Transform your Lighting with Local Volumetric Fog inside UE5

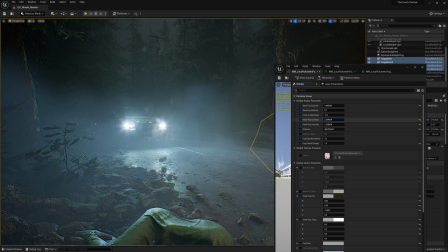0s
Hello and welcome to this video guide about all things volumetric fog in Unreal Engine,
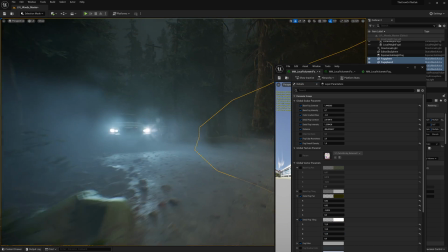5s
where we'll look at how we can bring our scene from this to this.
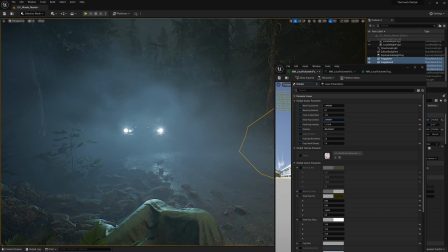11s
Today we are going to cover the basics of setting up fog in your scene, balancing out density and color depending on the lighting and mood,
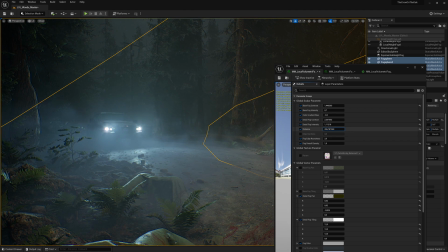19s
and we're also going to take a look at local volumetric fog actors and some very useful shaders and marketplace plugins or assets that you can use to push
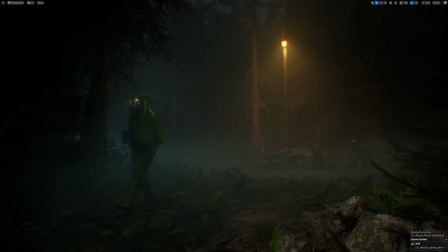29s
your scenes even further. There is something extremely haunting and captivating about heavy and dense fog like this.
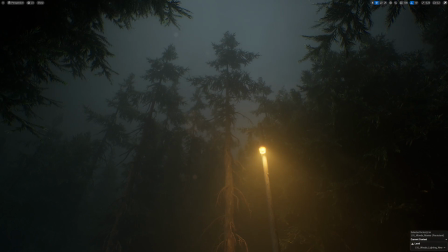37s
However, it can be challenging to ensure your image doesn't become flat and
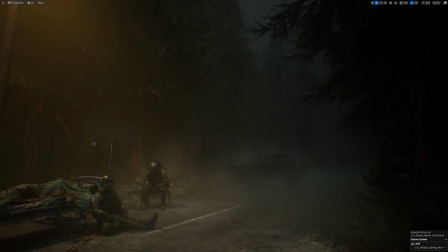42s
washed out with all the soft light from an overcast sky with fog on top.
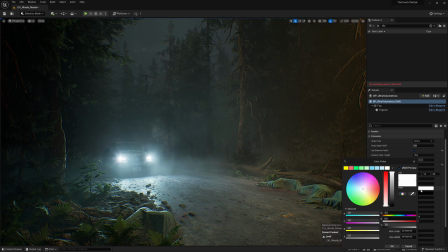47s
One great way to add contrast and hierarchy to your scene is to use localized volumetric fog. That essentially means that we can decide where we want our fog to be dense and where we don't want as much fog.
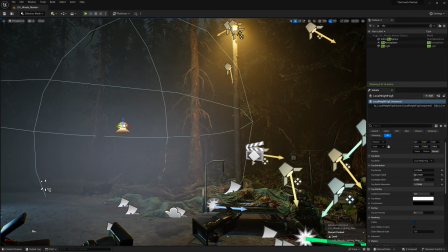59s
Right out of the box, Unreal 5.3 provides us with one basic actor to place localized volumetric fog,
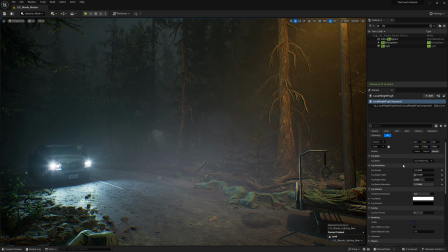66s
but it only offers uniform density with a gradient, and that often looks quite fake and flat as well.
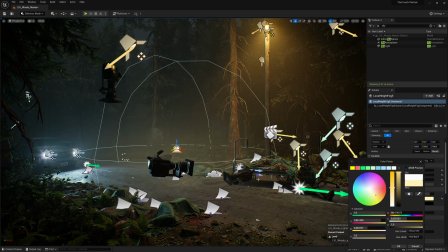73s
Once we start to dig deeper, we find ways to not only assign different density or color to our local volumetric fog, but also to add volumetric details by making use of different noise textures. We can even animate these textures and simulate the effect of rising mist, wind, or simply create fog that crawls around on the ground.
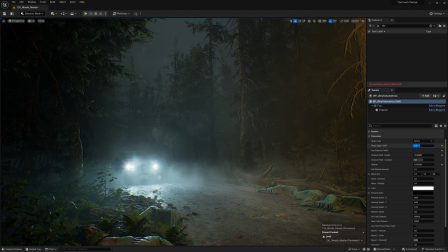94s
And that's super cool and brings a lot of life and interest to our scenes.
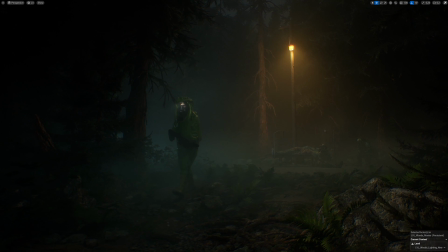99s
The first question I always ask myself is what time of day and what kind of weather do I want to portray with my lighting?
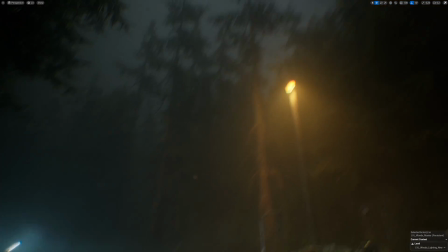106s
For this scene, I want to have a very dark, overcast sky sometime around the end of the day.
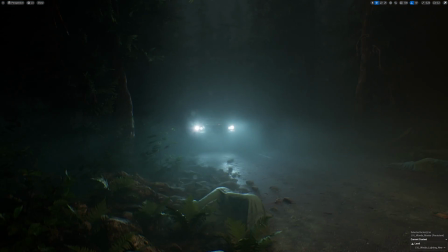111s
Why? Well, I want the ambient light from the sky to be dark enough so we can still have believable impact
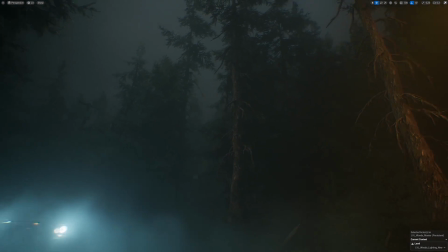118s
from the streetlight and the car headlights without breaking PBR light values on the street lamps.
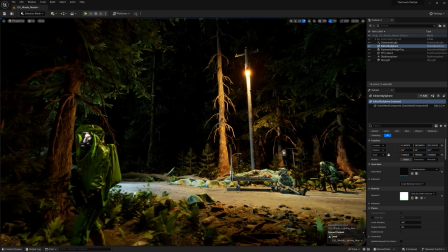124s
Let's start with our sky setup.
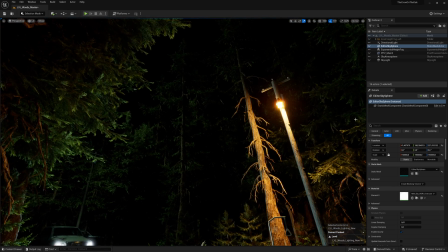126s
For a standalone environment like this, I still very much like the approach of adding a simple sky sphere and mapping an HDRI texture on it.
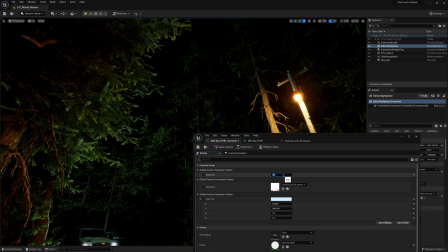135s
This gives me all the control I need while being easy to work with and cheap for performance.
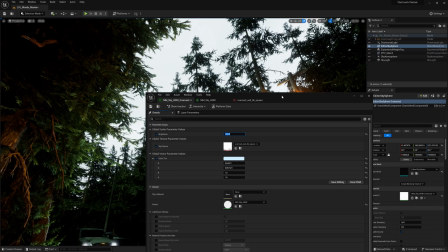140s
A good, solid sky is always nice to have, even if you are not going to see much of it in this specific scene.
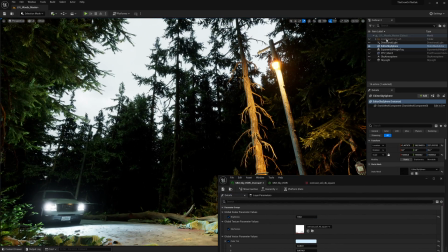147s
The steps are simple. I drag in the editor sky sphere,
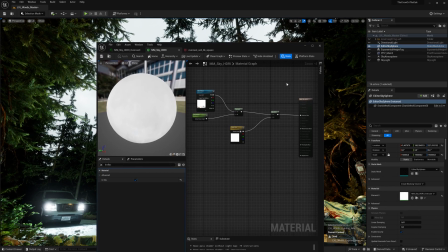151s
scale it and set up a basic unlit sky material with simple controls for intensity and maybe color tint. I also enable isSky inside the material attributes. I pick an HDRI I like.
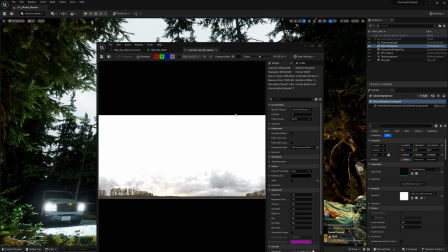165s
For this example, I'm gonna use the overcast soil map from Polyhaven, and we are ready to go.
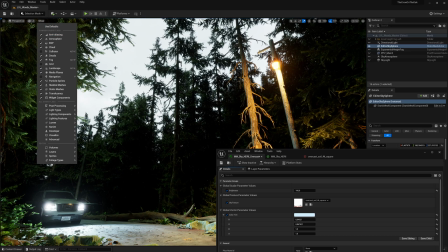172s
I want to make sure I get the intensity and brightness right. That way my light sources will work well using physical PBR intensities.
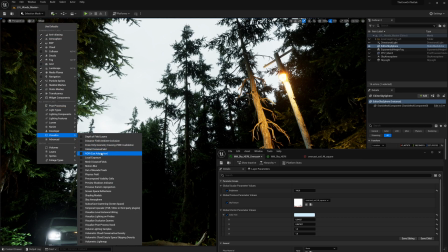180s
So I open up my HDR eye adaption view mode and bring up the sky brightness to around 800 nits.
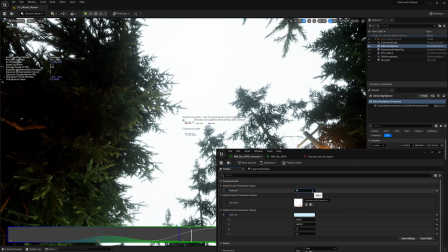188s
You can find basic guides for sky illuminance online, for example.
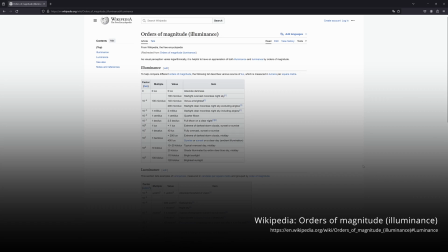193s
This Wikipedia page is a great start for some basic real-world values. These, in combination with proper EV100 exposure values, make it relatively easy to get going on a scene like this.
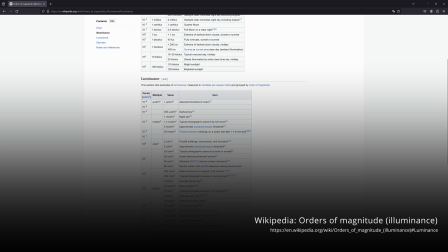205s
But yeah, at least that's the way I like to do it in my scenes. Every sky needs a skylight, so let's bring that in next.
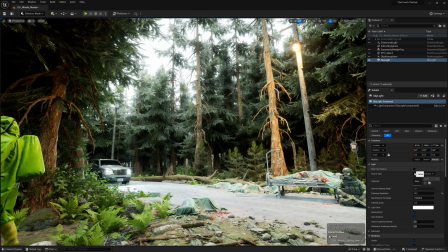213s
I simply set it to movable and enable real-time capture. Now we need a bit of directional light to give shape and volume to our scene.
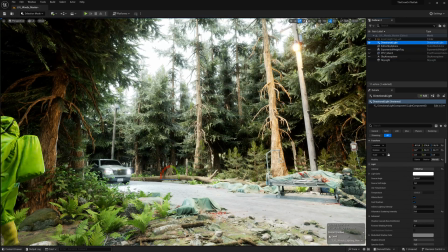221s
A nice trick for overcast settings is to make use of the sky atmosphere's mere scattering
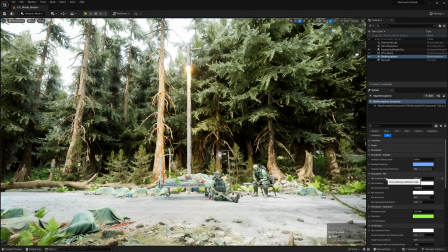227s
attribute to portray the heavy amount of water droplets in the foggy and overcast scene.
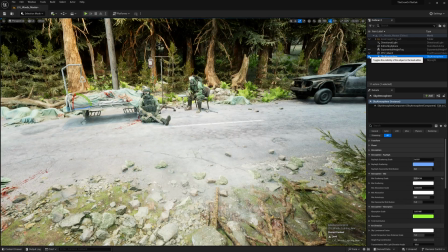233s
This also gives us super soft shadows, so let's drop that into our scene as well.
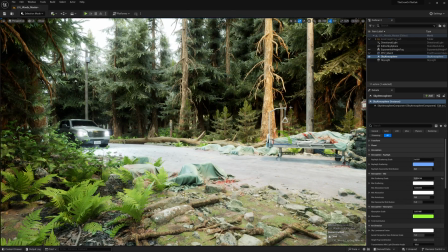238s
Something like this should work.
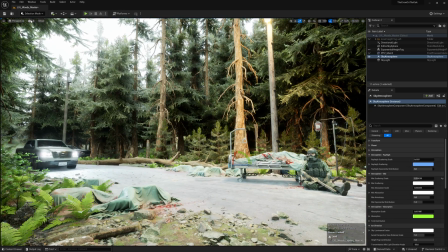240s
With all this set, we are ready to go and set up our exposure using a simple unbound post-process volume.
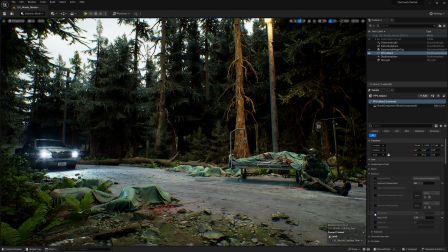247s
For a scene like this, values around 7.5, 7.8 or 8 at EV100 scale should work very well.
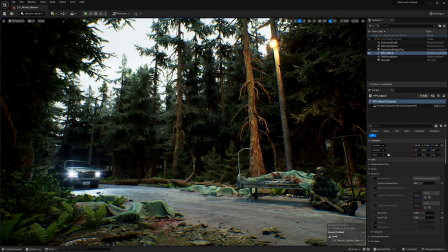257s
That's what we have so far. And with all the basic light setups done, we are now ready to have some fun with volumetrics.
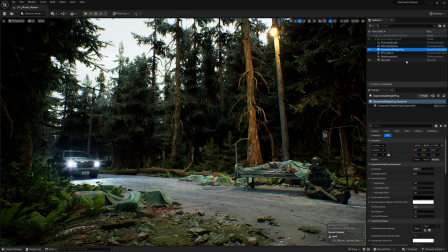264s
Let's bring in an exponential height fog actor and enable volumetric fog.
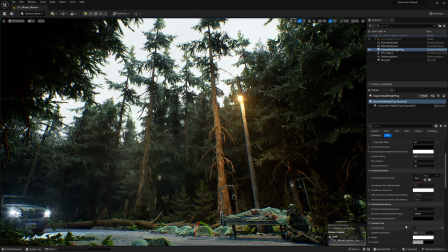269s
Boom! I want this to feel really thick and almost smothering, so I raise the fog density to something around 0.7.
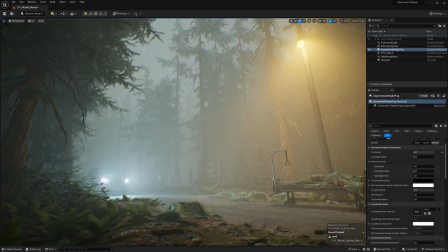278s
Nice. By default, the volumetric fog has a white albedo, but this is a bit much for this scene,
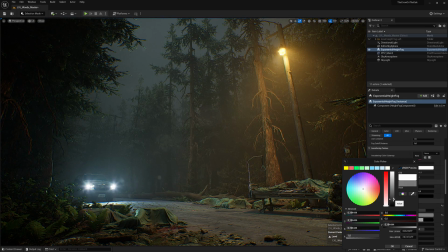285s
so I tint it down towards mid-gray to get some darks back.
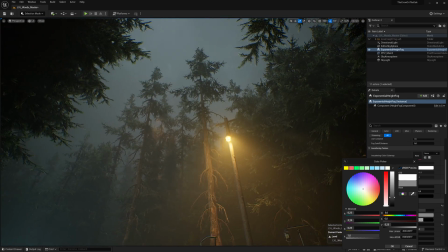289s
I want to have dense fog, but I don't necessarily want it to be as bright as the default values are.
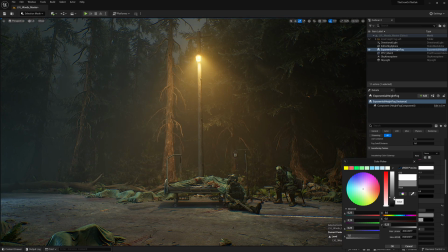295s
I'm not really introducing any colors to the fog for now. I prefer to set up a rather monochrome image first to get my values right before adding colors to the scene.
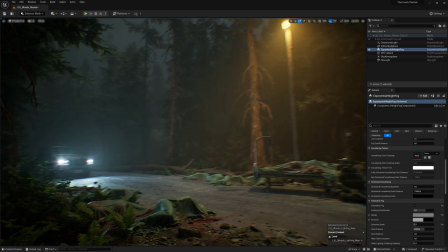306s
From what we have right now, I feel like our skylight is a little bit too bright,
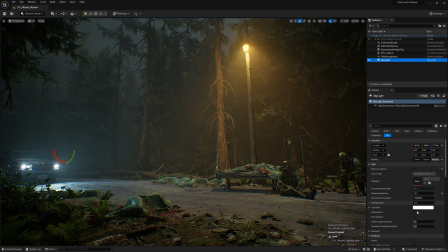310s
so I take the artistic liberty to lower its intensity to make it work better with what I have in mind for this scene.
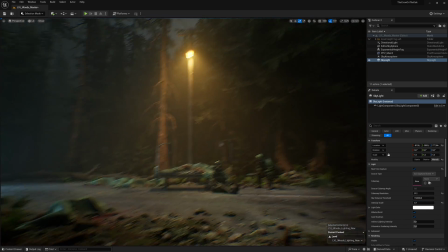318s
And now comes the fun part. Remember what I said earlier about flat scenes with lots of fog?
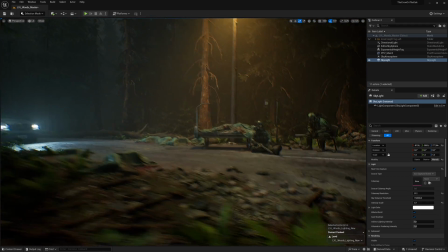324s
Let's take a look at how we can control where we want our fog to be dense to give a bit more interest to this scene.
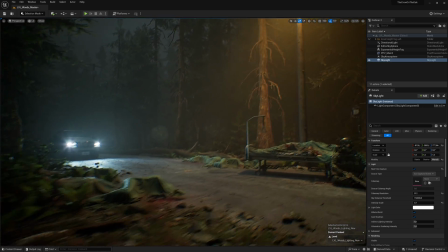331s
First off, let's look at the built-in way to do this inside of Unreal.
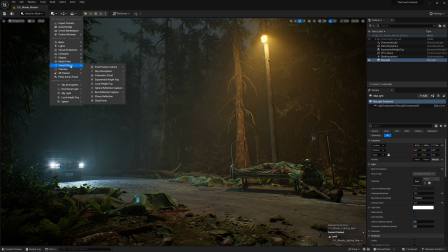335s
Head over to Add Actor, Visual Effect, Local Hide Fog.
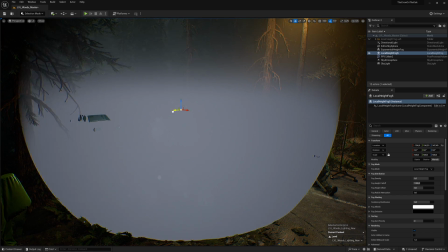340s
This spawns a sphere with volumetric controls into our scene. We can change its density, the height offset, and most importantly,
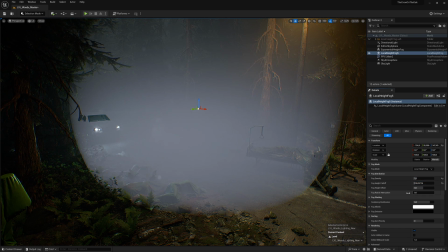348s
the radial attenuation to get rid of this hard edge that's around the sphere.
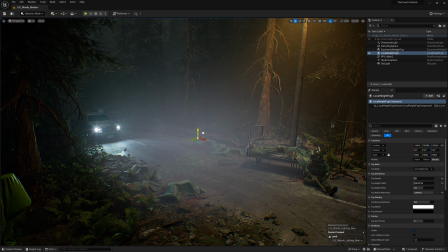353s
We can also give the fog a different color if we want to, let's say, add more fog impact from a specific colorful light in our scene.
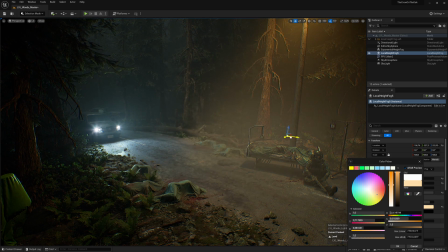361s
It's great that we got this in Unreal, but as you can see,
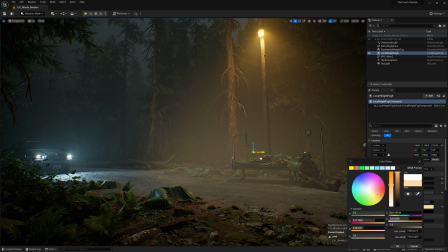364s
the result is still very flat and almost uniform with just a bit of height fog fall off and not much else going on.
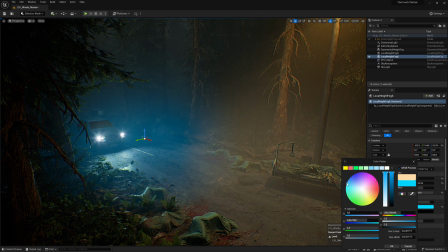371s
But thankfully, we can do so much more than this with volume materials.
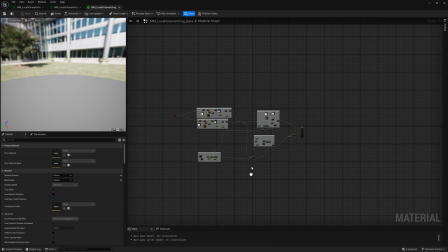376s
We can get animated fog, have it build up around meshes by using distance fields and much more.
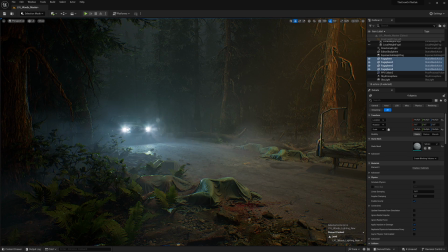383s
As with all things Unreal, we could go down a very deep rabbit hole on this.
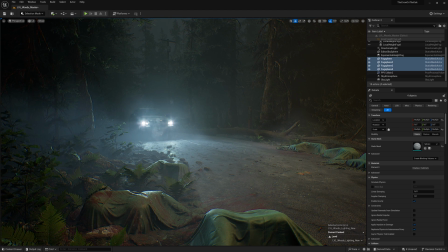388s
I myself am not an expert in shaders, but with a bit of help from different tutorials available on the internet,
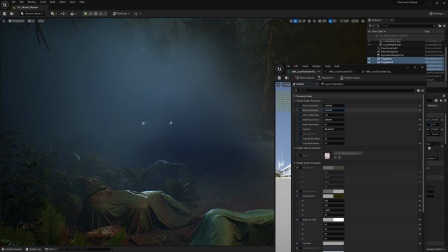395s
it's relatively easy to come up with something decent.
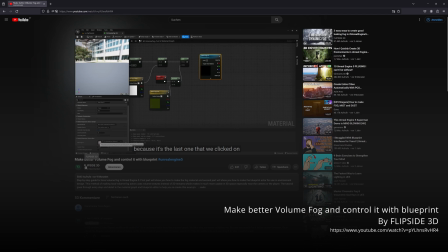398s
This one from FLIPSIDE 3D, for example, covers all the basic steps about how to set up a material like this yourself.
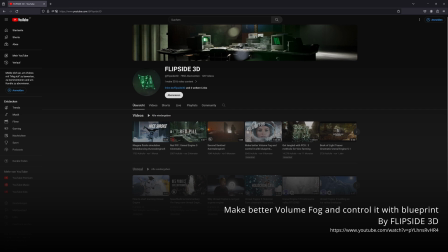405s
So if you're interested in how these shaders work, make sure to give it a look.
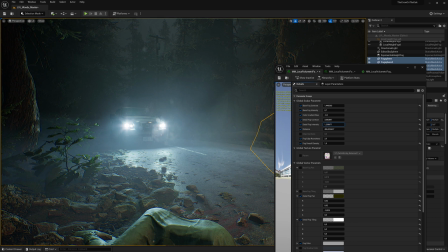411s
Alternatively, if you want to make your life easier and if you're okay with spending a bit of money on tools like this,
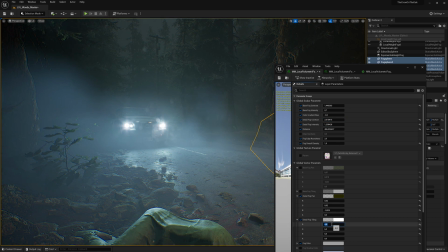417s
there are excellent blueprints and actors available on the marketplace
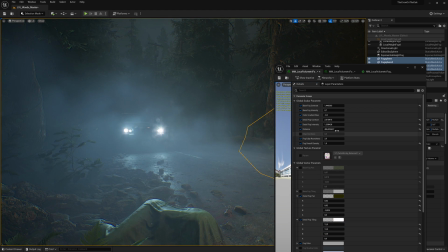422s
that offer a wild variety of control and different looks for your local volumetric fog,
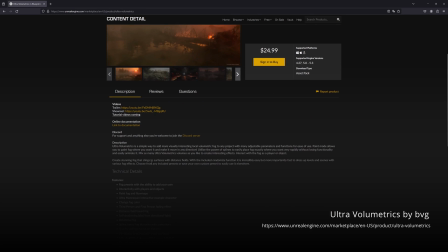427s
like Ultra Volumetrics from the creator called BVG. Links to all these are in the description if you want to check it out.
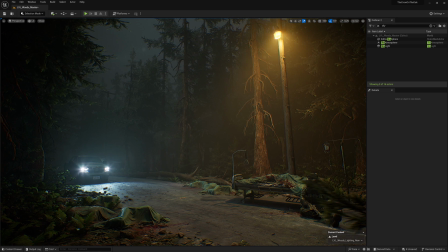435s
The way we add these localized volumetric materials to our scene is easy. We simply add a shape like a sphere and assign a material instance to it.
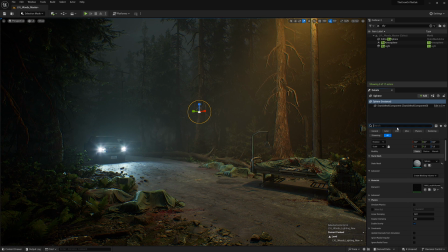445s
And that's it. It's a good idea to make sure you disable cast shadows and disable collisions on these meshes. The fog really won't need it. If you go with a blueprint based asset, you can have all the controls nicely nested within the asset itself.
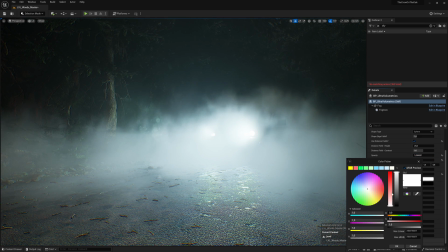460s
If you decide to make your own material and learn how those work in the process,
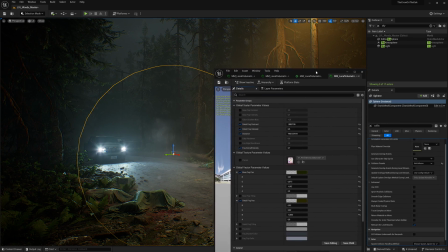465s
having a material instance that you can tweak as you work with it would be a really good starting point. I use them to place fog in areas where I would like to get a little bit more detail or a little bit more fog or simply a little bit of movement.
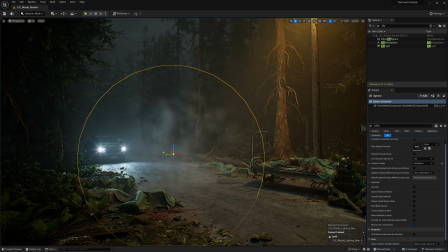478s
It comes down to tweaking the material, scaling the shapes, moving them around until you get a result that you like.
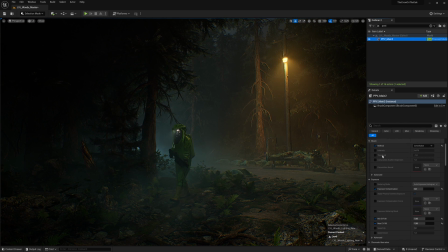487s
For this scene here, I still feel I want to get a little bit darker in my shadows, so I go into post-processing volume and adjust the grading accordingly.